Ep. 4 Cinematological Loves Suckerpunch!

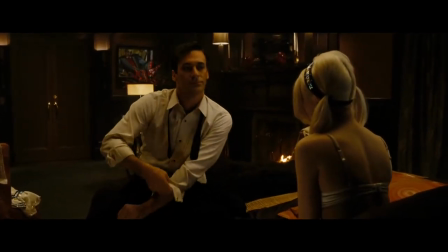459s
in an extended scene as the high roller he has a monologue that could be summed up as it's no fun to bang somebody who's not into it
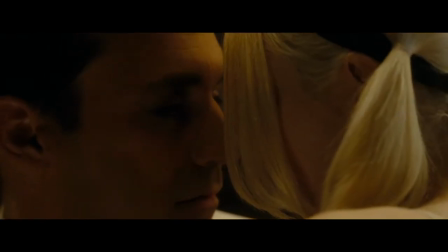467s
even if you paid for it it's gross and possessory and also baby doll's fantasy reasoning as to why she would give up living as a charming
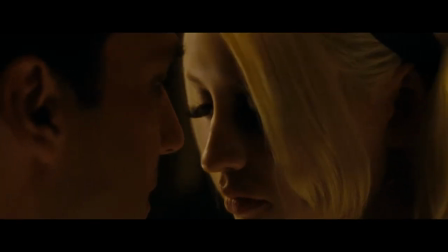475s
handsome man's object is preferable to living alone in a mental institution this is another extremely dark and dangerously
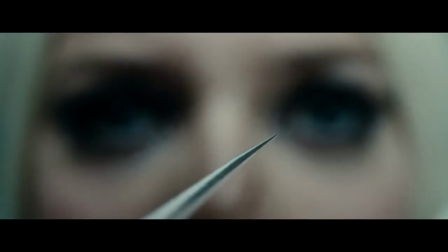482s
misogynistic moment given the entire film is the moment between breaths it It begs the question why Babydoll would fantasize about being a prostitute,
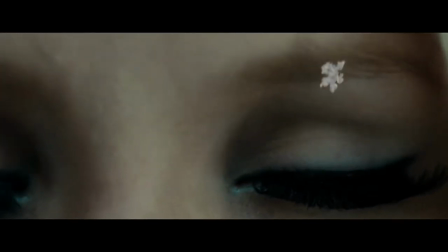489s
or have that prostitute fantasize further about being an anime action hero. The film never answers that, it simply leans into the concept of weaponized femininity.
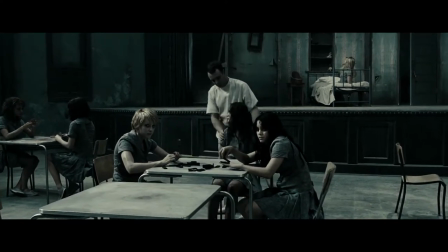498s
Within the Institute slash brothel, Babydoll meets with other prisoners who are willing to join her in her quest for freedom.
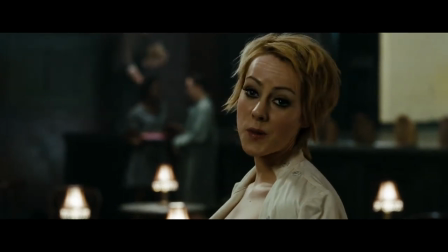504s
Abby Cornish's Sweet Pea, her sister Rocket , Vanessa Hudgens as Blondie, and finally Jamie Chung as Amber.
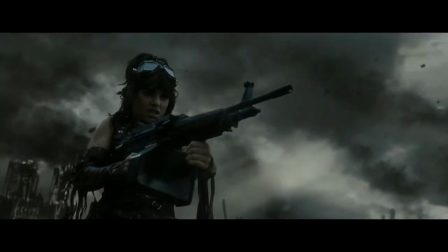511s
In some simply fantastic action sequences, Snyder misconstrues weaponization for empowerment.
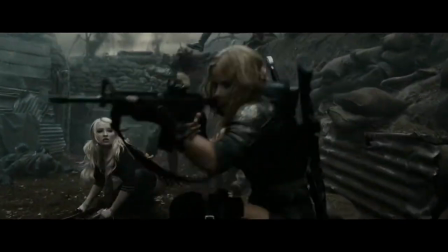517s
All five of the lead actors did extensive weapons and martial arts training, and it shows,
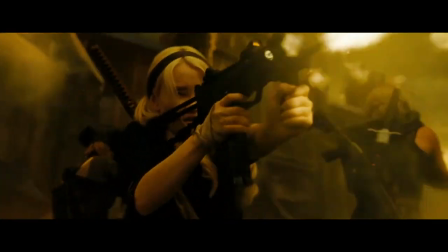521s
especially in an extended scene where Babydoll, Rocket, and Sweet Pea work seamlessly as a strike team.
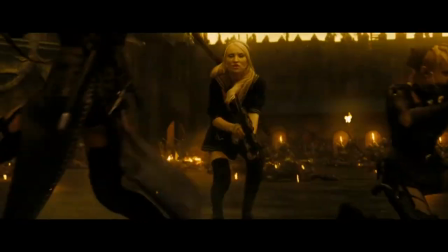527s
All of the actors transition seamlessly from one weapon to another and move tactically, showing excellent barrel discipline.
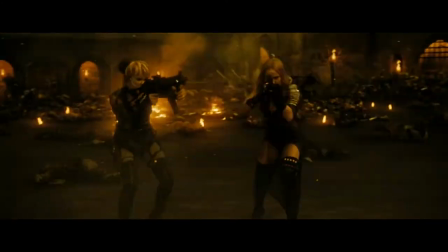533s
For fans of John Wick and Atomic Klon, these moments are similarly carthetic, but they're bloodless.
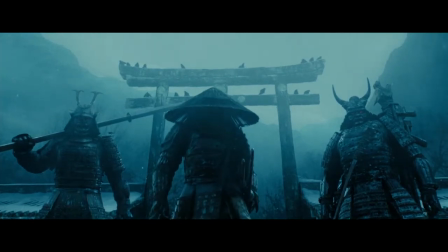538s
The enemies are CG samurai,
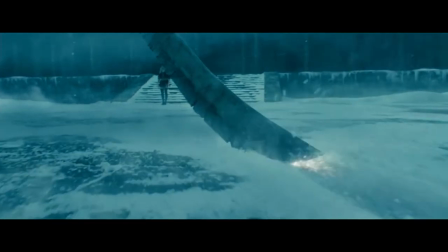540s
steampunk nazis zombies orcs or cg robots never let it be said that snyder doesn't wear his influences on his sleeve even as a limited
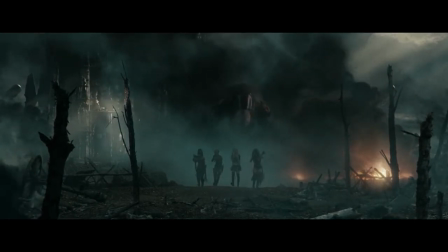548s
consumer of anime i could recognize the influence on the casting costuming
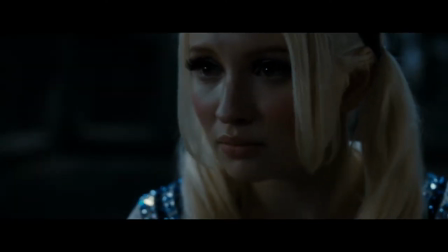553s
and makeup choices emily browning's massive eyes and bone structure are enhanced by
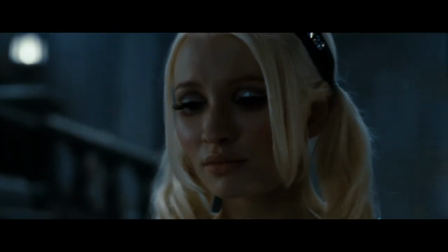559s
makeup and a sailor moon like costume she achieves through movie magic and genetics what battle angel alita
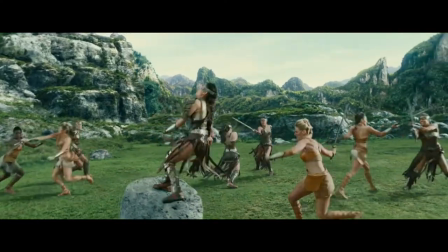565s
does with a complete cgi character in comparison to the absence of the male gaze in Patty Jenkins' Wonder Woman,
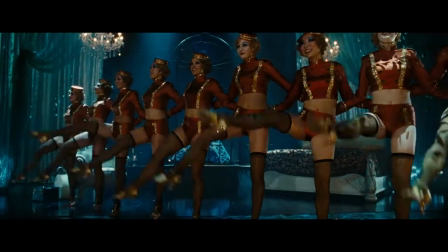572s
Sucker Punch struggles under the weight of Snyder's juvenile spank bank of ideas.
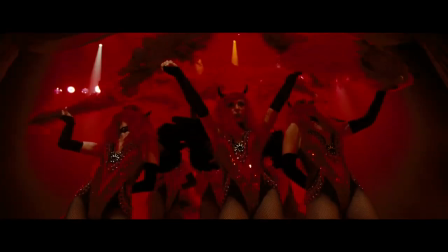577s
While each actor is working their ass off in their own roles, they don't have much to do as characters, which is ironically fitting.
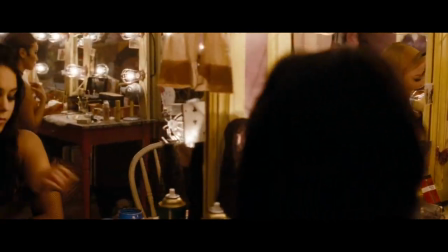584s
The entire movie is a fantasy. All of the characters have only been part of Babydoll's life for five days.
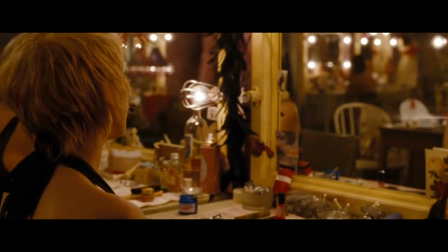591s
Her fantasies of them are literally figments of her imagination. Only after the lobotomy is performed do we discover that the goals of the second layer
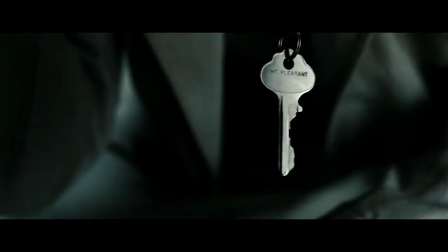599s
the map fire knife and a key and we learn sacrifice have real-world consequences the bleed between the real world and the brothel
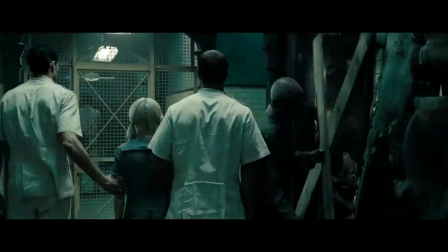609s
is suddenly motivated because actions in one have consequences in the other the final scene
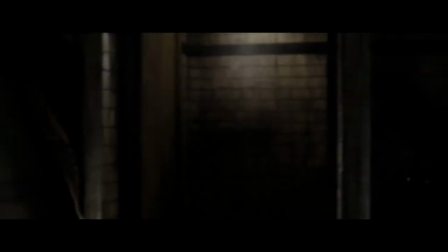613s
is a head shaker upon first viewing as exposition and homily spouting
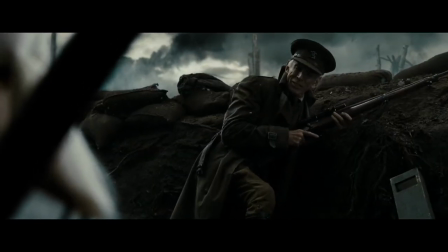619s
Scott Glenn remember ladies if you don't stand for something
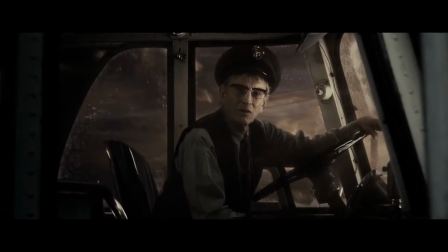624s
you'll fall for anything. Arrives for the final time as a bus driver and aids Sweet Pea in her escape.
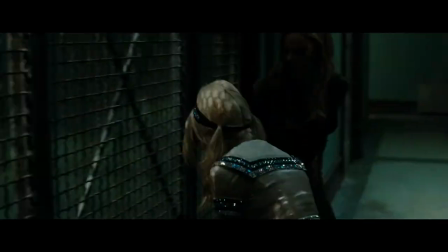632s
Prior to this moment he was only in the fantasy sequences. It is only upon reflection looking back to Sweet Pea's narration over the proscenium and her final
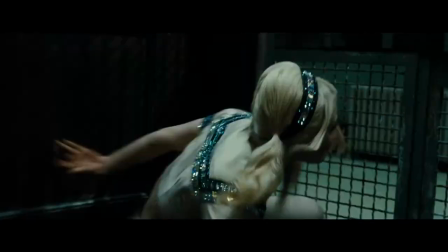640s
words at the end of the film do we realize that Babydoll is imagining someone else's story.
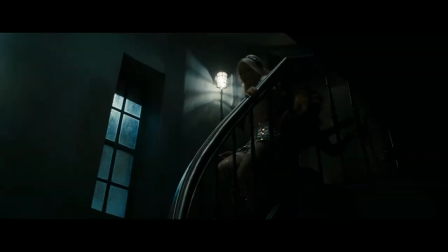645s
The last time she saw Sweet Pea in the real world was when Babydoll sacrificed herself allowing Sweet Pea to escape.
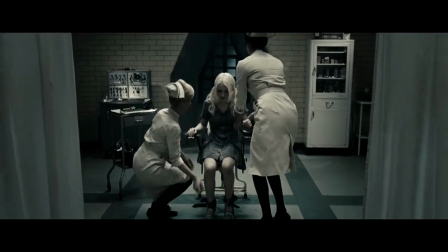652s
The lobotomized baby doll would have no idea what happened to her as her story ended before the film does.
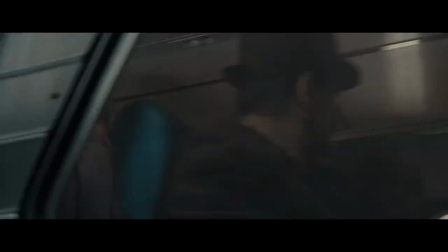658s
Sweet Pea leaves the audience with the core message Snyder attempts throughout the film, mistaking violence for empowerment.
You have all the weapons you need, now fight.
I love Sucker Punch, and now I hope you do too.
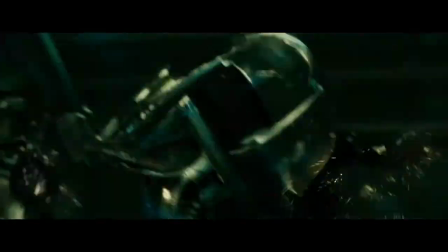672s
I was sick for almost the entirety of making this video, and I hope you can tell.
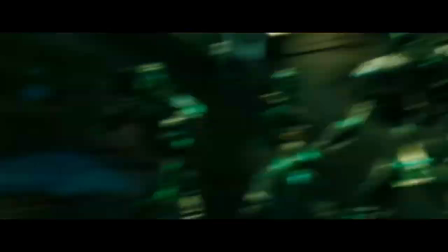677s
Like, share, and subscribe,
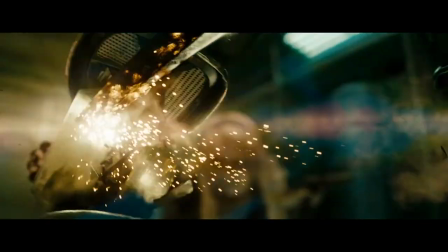679s
and there will be no vote for the next two videos as our next video is going to be Godzilla 1998 and after that Megaforce.